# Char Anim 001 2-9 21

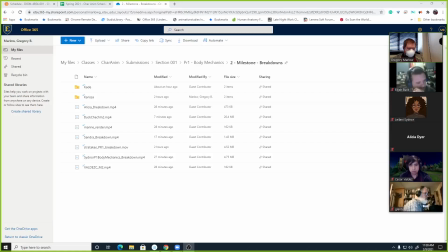(0:00)
start recording.
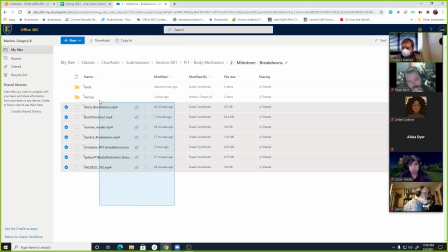(0:01)
And what I'll do is I'll just pull these down and quickly go through it and
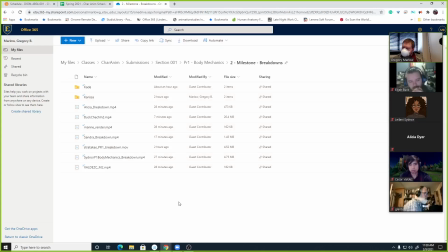(0:10)
give you some feedback. I wonder if I can do it just by playing them in here. So most of them I probably can. Well, let's try it and see.
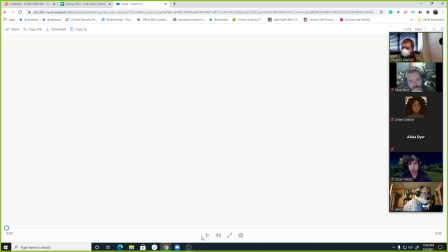(0:22)
See how well it plays in here. Yeah, not bad.
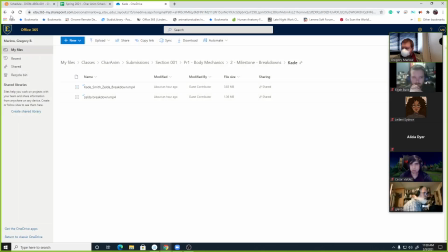(0:29)
All right, cool. So I think that may be doable to do it that way. So we'll go ahead and start with Cade here.
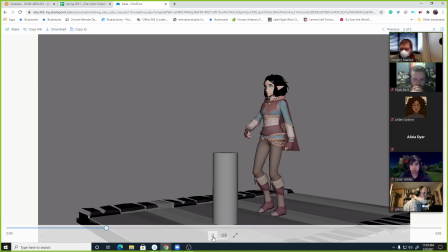(0:40)
Is there a... That's in step mode. Actually, this is looking pretty good. So the first notes I have on it
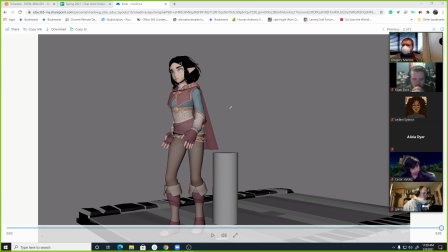(0:57)
are sort of the weight of how the hips go up and down and like sort of settle into each of those steps. I'm feeling the side to side shifts, but like right there on that step forward. Let's see, right. Come on, really? I can't scrub it that way.
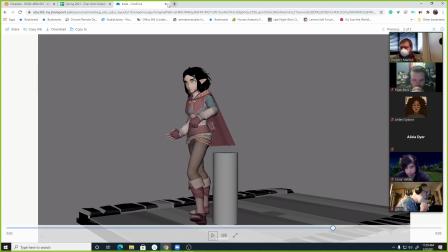(1:17)
Can I step forward this way? No. All right, that answers that question. Let's just download everything.
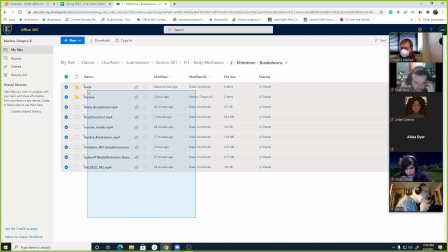(1:23)
Give me a second here. I know y'all are probably still uploading stuff. If somebody gets something uploaded a little late, let me know and I can re-download it. Desktop.
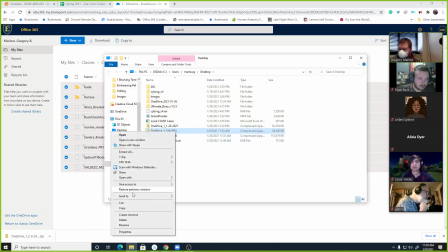(1:39)
Show in folder. Oh, that was fast. 7-zip.
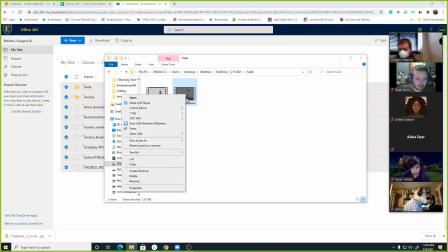(1:54)
So let's try that again. Yeah, I'm going to watch it in the stepped mode if that's all right. So yeah. Where are you at?
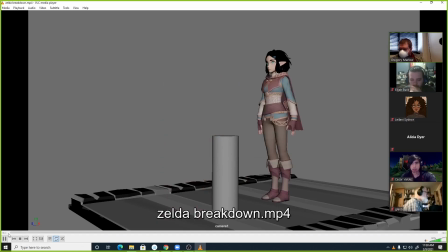(2:09)
No. Yeah, I think it's like that step right there. Like you make this contact right there. And then like I feel like somewhere right through here,
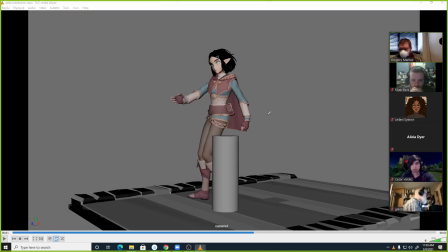(2:23)
you should see just a little bit of a dip in the hips as the character steps across, right? Yeah, it's really just taking whatever that control is right there and just more up and down on it, I think.
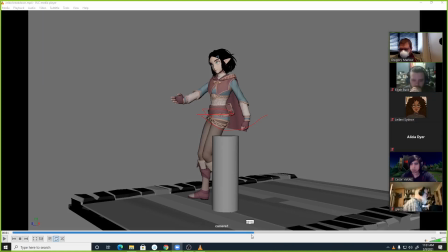(2:38)
Because you'll also see it a little bit later here in this second step right here. And that up and down motion is where you're really going to start to feel the weight of the character. Why is it not updating? In those steps, right?
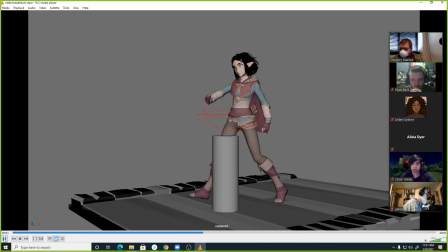So I don't know if this is intentional or not, or something you're going for or not here. She's kind of looking up and off to one side.
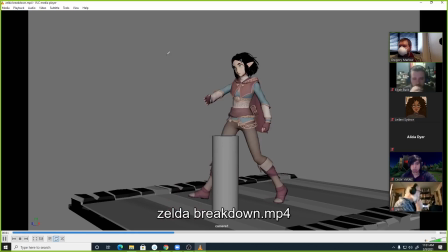(3:09)
I don't know where that's happening. Okay. Basically, if you look at the other video, it will show you that her eyes are...
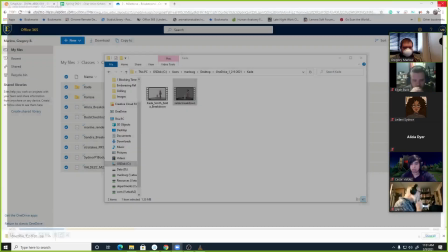(3:18)
Then what that actually probably is an issue with the being in stepped mode.
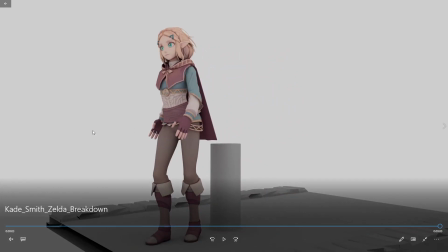(3:25)
Yeah, so I think that this is one of those things when I say,
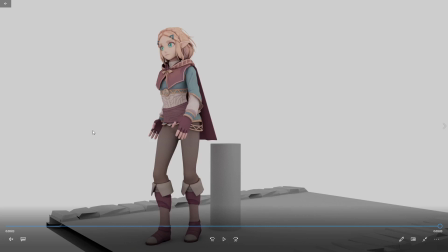(3:29)
we're using a character with a face and our eyes are drawn to faces, so we will recognize that stuff even if you don't want us to. And so like when her eyes were up and looking out in the corner, it felt very flippant.
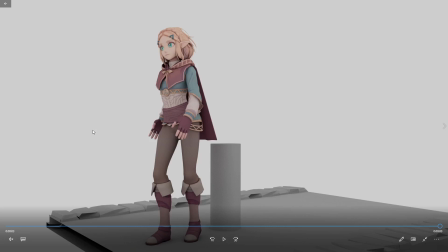(3:43)
Like she was like kind of like dismissing someone and walking around them.
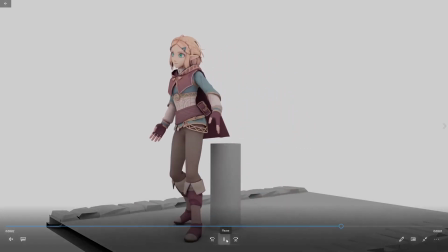(3:51)
Now, like we can see her eyes, it feels almost like she's like dancing around them, like sashaying around them.
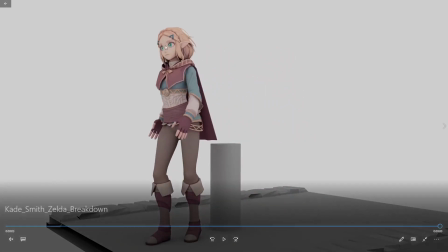(3:59)
But I think I would really play with her eyes and what her head's doing to show that.
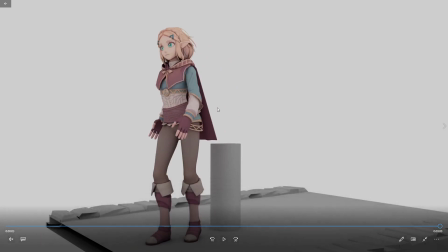(4:04)
Like, if you think about it, like if you take a step around something, it's going to read completely different if you're kind of looking off to the side and ignoring the
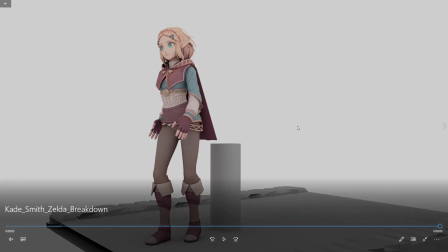(4:15)
world than it would if you were looking where you step.
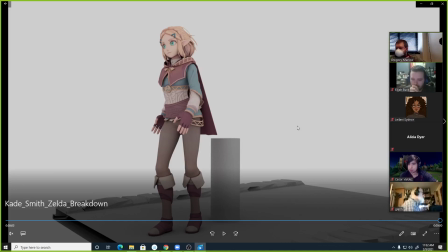(4:20)
Right? If you're looking where you're stepping, you're being very cautious about how you move or very thoughtful about how you move. If you're looking off into the distance, you're more thoughtful about how you're being perceived, right? Or something like that. And so I think that little things like that in the face and the eyes are going to kind of come across.
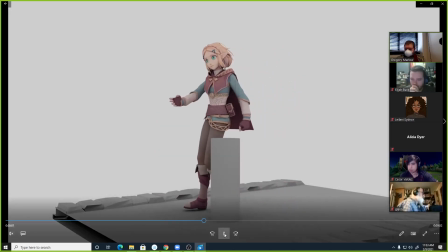(4:39)
The other thing is I think you could probably work a little bit more on the hand poses.
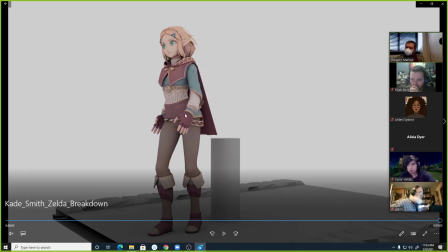(4:46)
Yeah. Like they're feeling a little... That is what I was going to work on last,
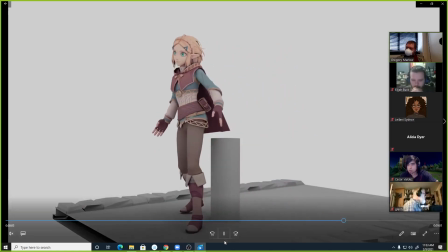(4:54)
just to... Yeah. Strangely, they're easier if you work on them as you go.
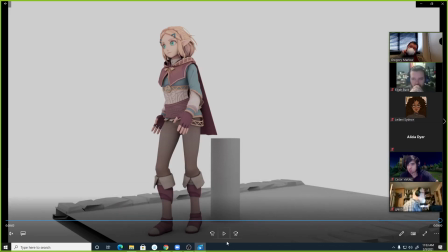(5:00)
just because you get some stuff for free that way, versus if you work on them at the end, you have to do everything in that pass, right?
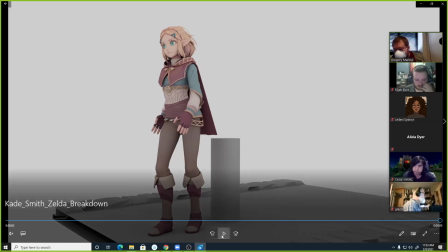(5:08)
So yeah, but I mean, I think I would also, if you have the time, she kind of hits that last pose, like after she stepped around and then just stops.
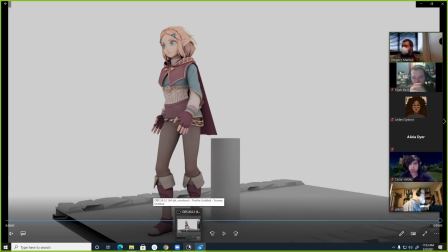(5:18)
I think I would extend it by maybe like 10, 20 frames, something like that, and let her kind of settle into that stop, like, you know, like ease into it and come to a rest. Slow it down a bit. Yeah, or like maybe she overshoots it, maybe she eases into it, but right now she just kind of hits it and the video ends, right?
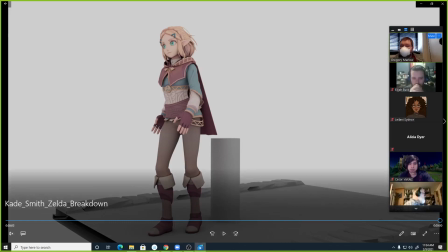(5:37)
And so. Yeah, there's still more to this. I'm still working on it. Yeah, no, absolutely.
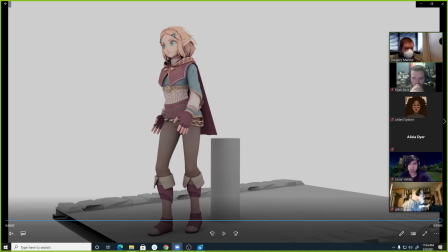(5:42)
No, this is looking cool. All right, how can I make my video? There we go. So let's move on here.
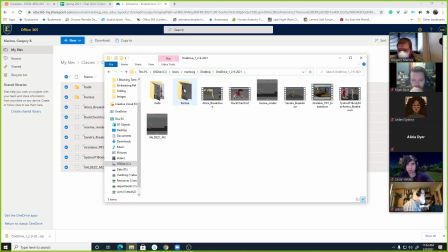(5:51)
I know Carissa, she messaged me and said she wasn't going to be able to make it today, but she uploaded some stuff to look at.
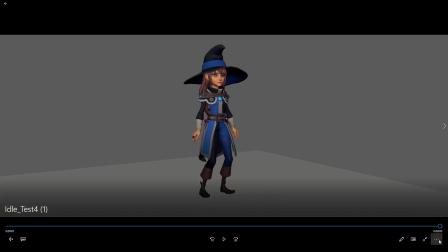(5:59)
And so she may see it in this, she may be able to watch the video of this.
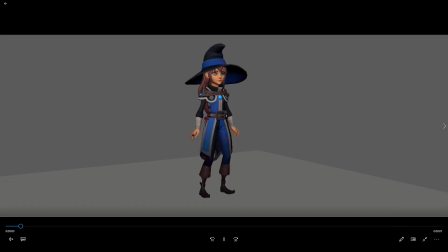(6:07)
So Carissa's doing a game set. Oh, what happened? There we go. Yeah, she's doing a set of game animations.
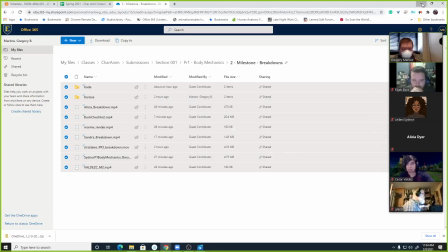(6:19)
Why does it keep doing that? I keep switching to the draw over thing and it minimizes it.
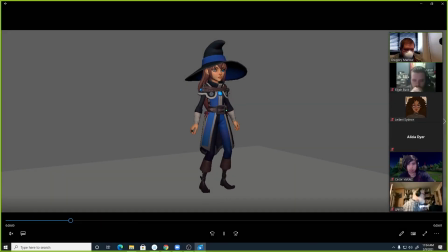(6:24)
Maybe it's because it's full screen. And so a couple of little things I'm kind of noticing in this. This is the idle pose where the character is kind of eager to get going. I think the thing I would look at on this,
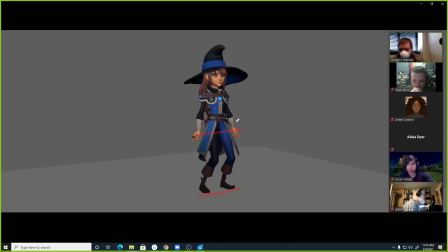(6:41)
Carissa, is like your feet and hands are kind of like all of this kind of feels very flat on to the screen. And so like if we were looking at this from like top down, like looking down at the character's head,
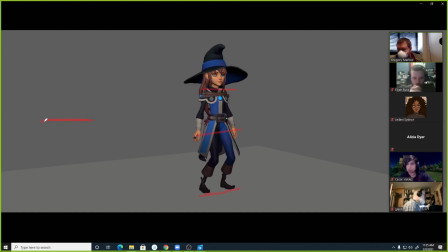(6:56)
like the shoulders, the hips, the hands, and the feet all kind of line up together, right? And I think the more you can kind of get some angles going on there, the better. Like let's say if this were the feet and this were the shoulders, and then maybe, you know,
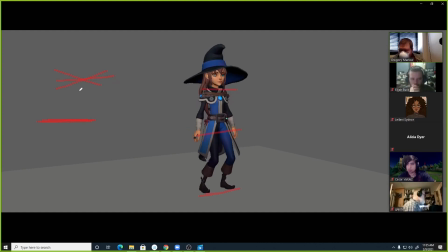(7:14)
the hips and hands kind of go right to the middle, then you get a little bit more of this like twisting all the way down the character. And it's just, angles are usually more interesting than straight lines, right? And these are these implied straight lines that we're seeing all throughout the shot, you know.
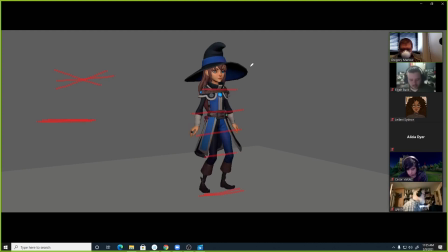(7:32)
And anything you can do to kind of break that up to give us some angles will make it a little more interesting to look at. Its reading is like a bounce, like one bounce feels bigger than the other,
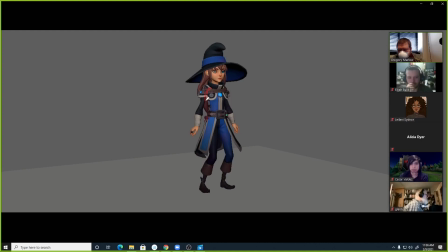(7:48)
and I'm noticing that she's getting a lot of squash and stretch in her torso, right? The distance between her belt line and her clavicle is stretching quite a bit, and so it's reading as if she's
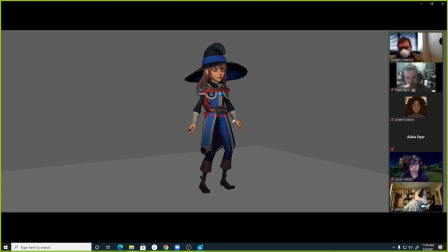(8:06)
intentionally like sort of like bopping her hips downward, right? It's almost like a dance.